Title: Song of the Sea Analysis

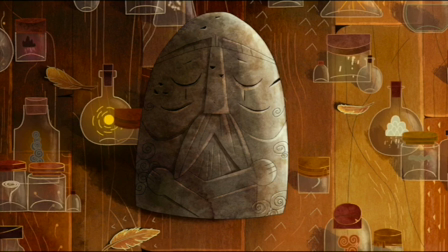(4:09)
But by filling the home with visual reminders of her ethnic cleansing, it really adds to that economy that was established in the previous shot.
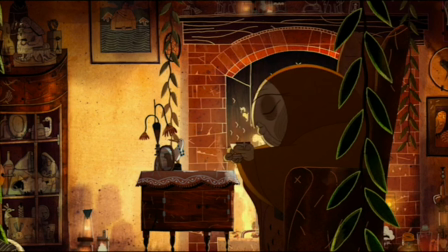(4:16)
A storm outside, but calm inside. Warm even, if not welcoming.
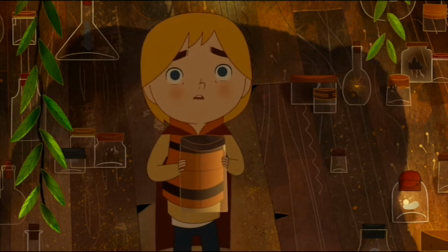(4:20)
So to see the jars strewn about is very off-putting, especially when Ben steps into Maka's shadow expecting threats but is greeted by a very soft-spoken and kind creature.
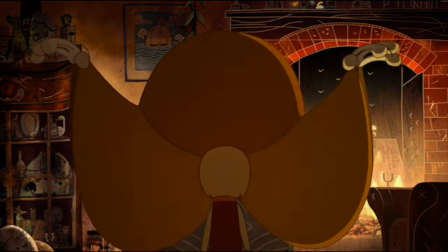(4:30) Don't take me for a fool.
Until she's not.
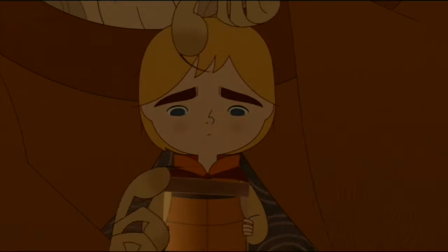(4:32)
But credit where credit is due, Maka came close to turning Ben into stone without ever having to trick him, which shows you just how consuming grief can be.
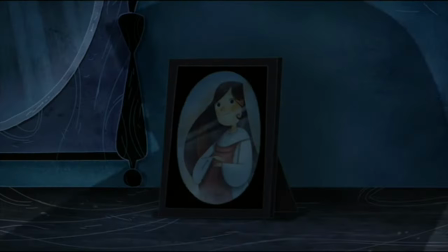(4:39)
That is, all these characters are coping with grief in various ways.
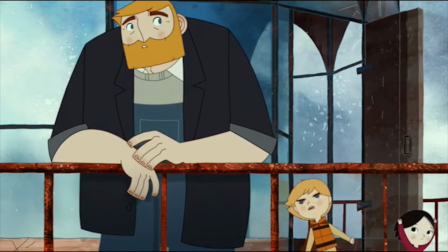(4:43)
Ben through his anger, Connor by shutting down, and Granny in becoming a well-intentioned but ultimately toxic busybody,
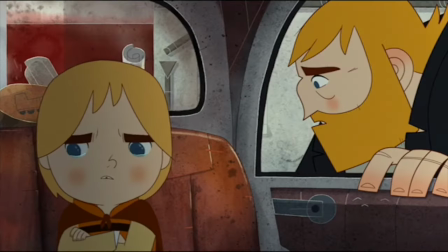(4:49)
all of which are unhealthy and manifest themselves onto Saoirse, who never knew her mother except by the emotional fallout her absence has inflicted.
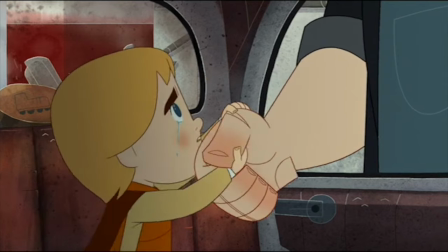(4:56)
Yet, none of this is blatantly explained in the dialogue, but can be inferred from the characters' interactions, making it a prime example of show-not-tell storytelling, which in my opinion elevates the movie not only in terms of tension,
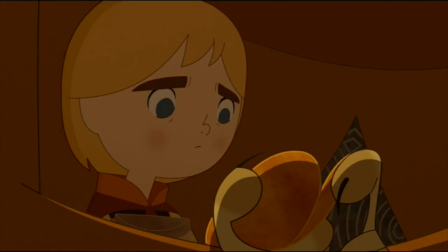(5:08)
but character development for both sides. Especially Maka, who up until this point we haven't seen on screen, but has been referenced as a villain whose stressor for genocide was euthanizing her son,
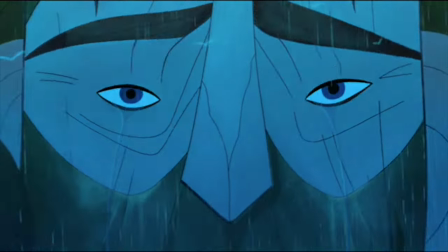(5:17)
McLear, the mirror of Connor, the kid's father.
Maka sent her owls to take his suffering away.
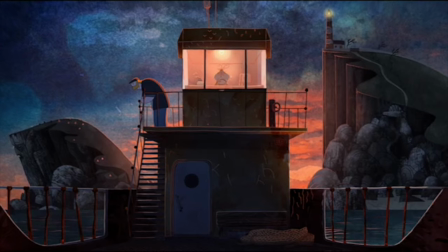(5:23)
They're even paired together geographically, where one man is made out of stone and the other is emotionally becoming it.
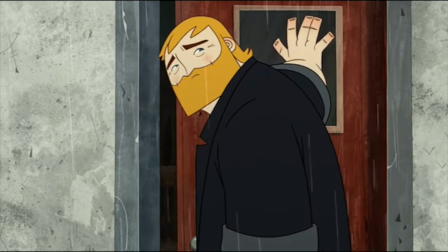(5:29)
Still, there's a lot that's not really shown in this film, but I think needs to be said in Connor's defense.
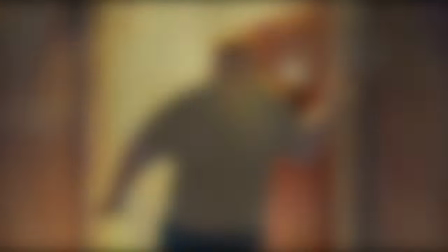(5:35)
Like how losing a spouse and becoming a single parent overnight is one of the hardest things anyone can go through.
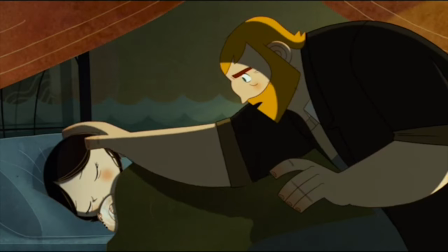(5:41)
And often it requires placing your children's needs above and sometimes at the cost of your own.
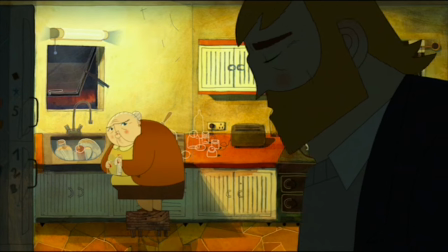(5:46)
Meaning it's probable that Connor never gave himself a chance to grieve, and as a result, he became like stone,
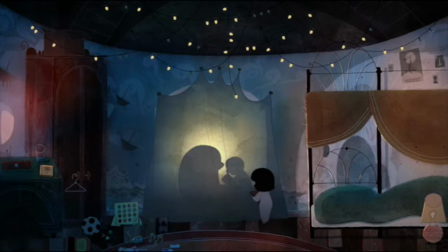(5:53)
emotionally apathetic but trying for his children, which would explain why Saoirse seeks out Ben and not their father to learn more about her mom.
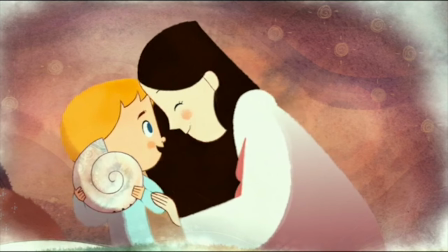(6:00)
Not only are they closer in age, but unlike their father, Ben's not hurt by the memory of Bronagh.
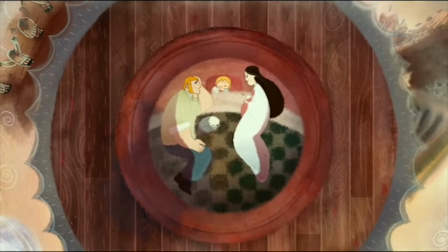(6:05)
He's comforted by it, yet possessive.
That's mine! You gave it to me, not you!
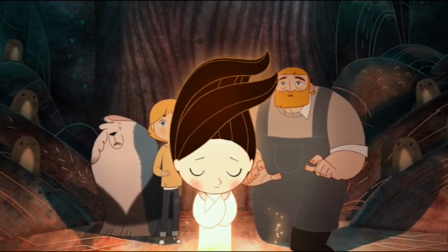(6:11)
So it makes sense that towards the end of the film, when Saoirse is given a choice between this world and the next, it's not automatic that she would stay with her family.
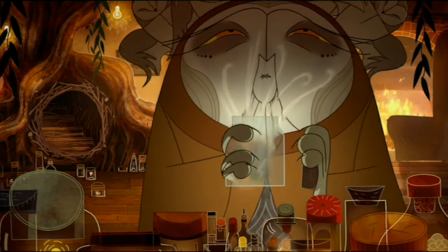(6:18)
But I'm getting ahead of myself. Back to Maka. We find out that she's self-medicating, which is a boon to Ben since it makes her slow up the stairs.
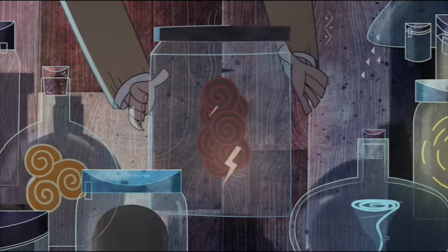(6:26)
Ben tries to break Maka's jars to free her emotions, but only magic can defeat magic.
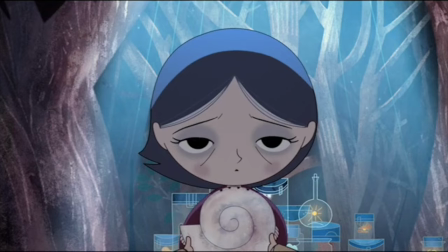(6:31)
When Ben presents Saoirse with a conch to do just that, she's too weak to play it. And rather than pressure her, knowing that it could be their last minutes on Earth together,
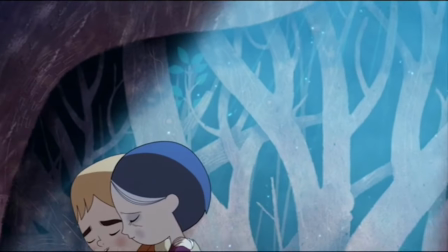(6:39)
Ben instead tells Saoirse it's not her fault and gives her the one thing she's always wanted, their mom.
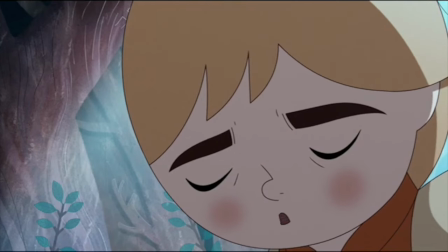(6:47)
They're about to die, and he's comforting her with her mother's song.
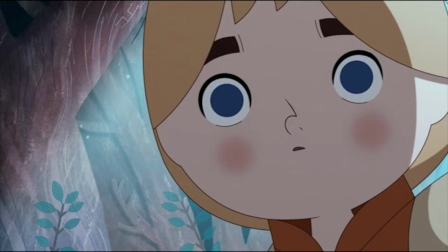(6:54)
This is beautiful, and perhaps my favorite scene in any film.
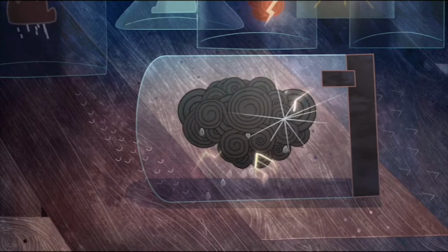(6:59)
When Saoirse does play the conch, all of Maka's pent-up emotions are released in a magical maelstrom that doesn't kill the Owl Witch, but saves her.
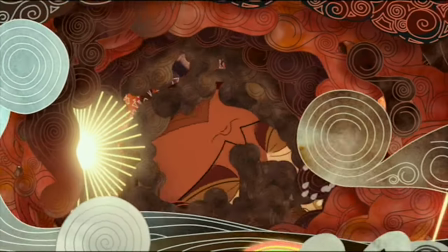(7:07)
Which is not only a fantastic message, but a feast for the eyes. Just, it's stunning.
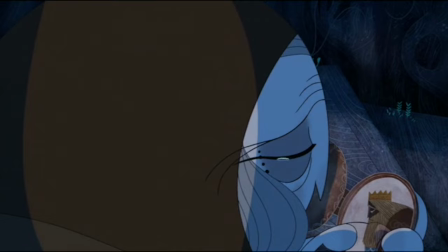(7:13)
Just stunning. Repentant for all the harm that she's caused, Maka gives Q a moment that all children have secretly yearned for.
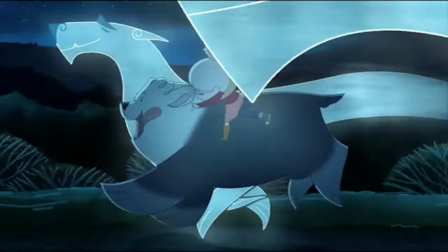(7:21)
The ability to ride her pets like valiant steeds.
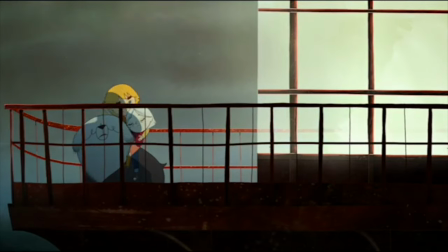(7:26)
However, when they get back to the lighthouse and discover that Connor has thrown away Saoirse's coat, Ben completes his redemptive arc by confronting his biggest fear, the thing that took his mom.
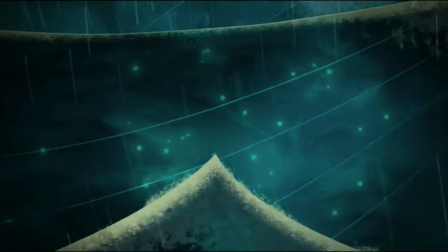(7:34) I can do this. Water.
For him to take off his life jacket and dive in is a huge testament for just how far he's come.
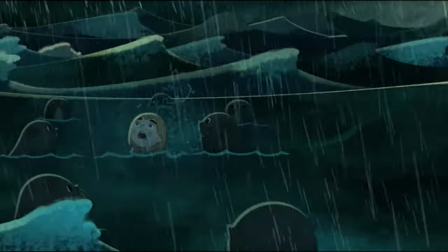(7:41)
And once he's in the sea, he's accompanied by a cadre of seals who help him find Saoirse's coat.
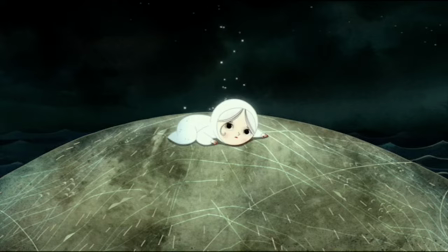(7:46)
After which, the entire family comes together to save the Dina Shi, culminating in one of the prettiest animated sequences I have ever seen in 2D.
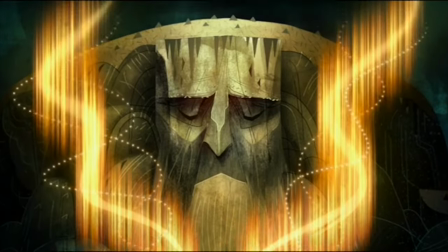(7:53)
And the way it's choreographed to the music bridges it all together, setting the stage for the final scene of Saoirse's choice.
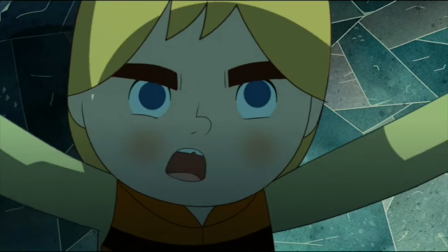(7:59)
Having been raised by an emotionally crippled father and ignored by an angry brother, Saoirse has every reason to go to Tir na n'Ah with her mother.
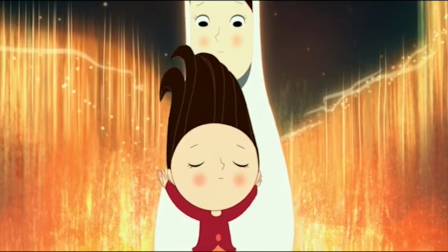(8:06)
But she doesn't. And here's where having a cursory knowledge of Gaelic, or Google, comes in handy,
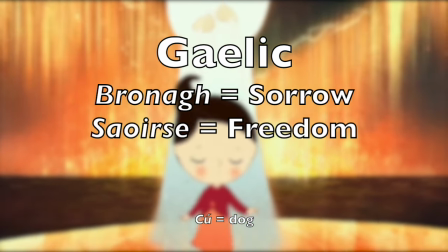(8:12)
because Bronagh, the name of their mom, literally translates to sorrow, and Saoirse means freedom.